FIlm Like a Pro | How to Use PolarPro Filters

I was hired by PolarPro to create a commercial that looks like this.
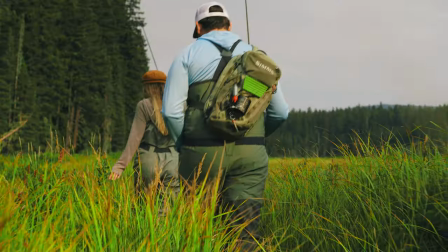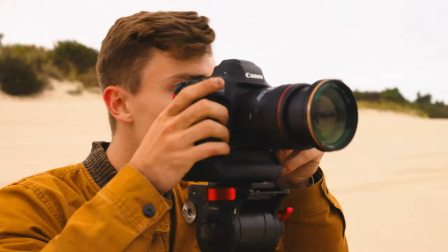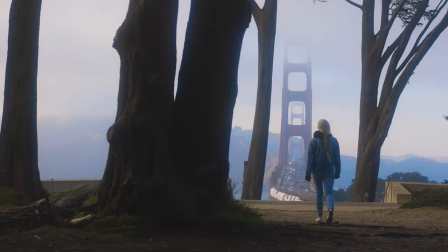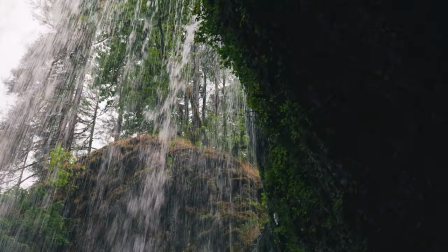All right, guys, I am back and I apologize for my hiatus. I've been crazy busy shooting a bunch of things for not only my course, but for my clients, and it's just been a nonstop roller coaster ride. I promise you a bunch of content is coming. So with that being said, one of my clients that I've been shooting for this last month was PolarPro.
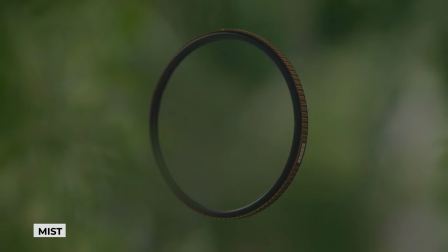0:57 PolarPro is releasing their new circular quartz line stylistic filters that set off different moods and looks when using them. But before we dive in on how I shot this commercial, this video is sponsored by Artlist. Artlist is your one-stop shop for sourcing incredible licensed music online for your next project. I've been using Artlist long before I sponsored by them because no other company compares to the quality music that Artlist provides. And on top of that, it's a very affordable monthly price for unlimited music.
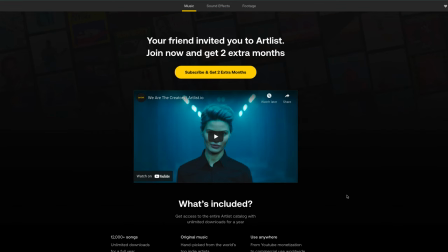1:29 If you're interested in joining Artlist, you can check out the link in my bio below where you can get 2 free months if you purchase through that link. Another thing I wanted to say right before I jump in, this background right here is actually inspired by Landon, by the way. Check out his Instagram. Not only is he an amazing photographer and filmmaker, he is crazy insane and aesthetic with his set design skills.
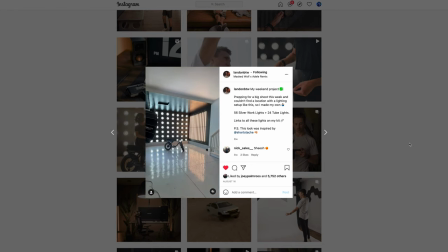1:55 And if you look at his pictures in his studio, this was inspired by that. And I built this myself, but off of what he did. So this is his Instagram. Check it out. The first filter that we shot with is the mist filter.
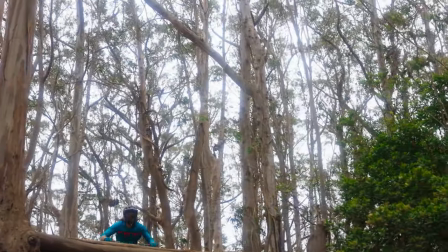2:09 Mostly what I used this filter for was this dreamlike slow motion sequence that I shot in the eucalyptus trees up in the fog.
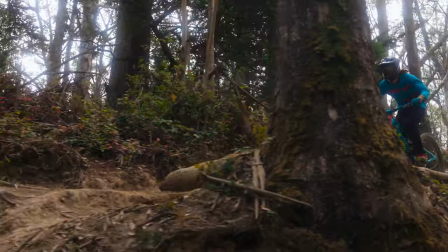2:17 This just added a level of separation from my rider to the actual background itself.
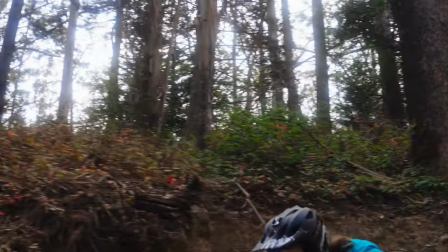2:24 And it just made this beautiful, very eerie kind of look to the film. The next filter that we used is the gold morphic filter. This filter, when pointing light directly at it, creates these gold lens flares, as you can see here.
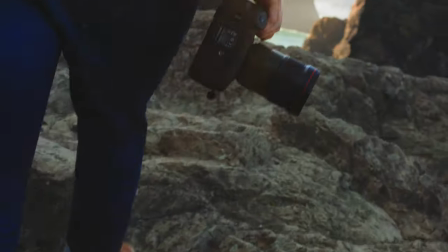2:45 The importance of each of these filters is it really sets a mood.
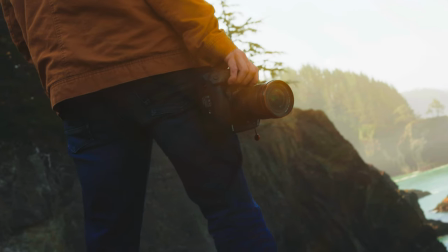2:49 This mood could be something that's gonna be more happy or tranquil, or that's gonna be a little bit more positive and upbeat than the other filters. The next filter that we shot with was the blue morphic. And as you can see here, the blue morphic gives off these really cool blue flares, similar to the gold morphic, but this is something that you're gonna use in more moody scenes.
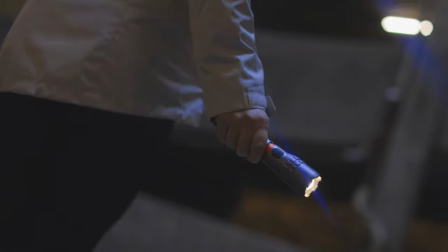3:12 This filter is one of my favorite to use because it emulates a look that a lot of high-end blockbuster films use, like Super 8, Transformers, and Star Trek, where you'll see these blue streaks from any of the light sources. Because we shot so much footage, I'm not gonna be able to break down every single scene that we shot and how we shot it, but what I'm gonna do is break down one of my favorite scenes that we shot using the blue morphic, where we were driving the truck at night and we pulled off onto a specific abandoned road and we set up for this really cool scene right here.
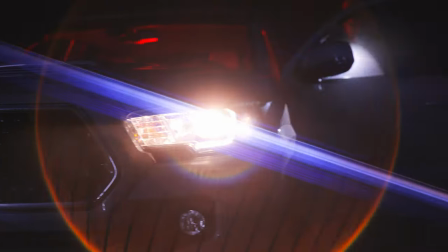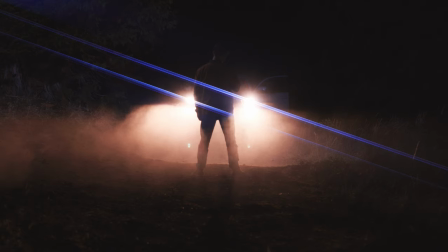And welcome.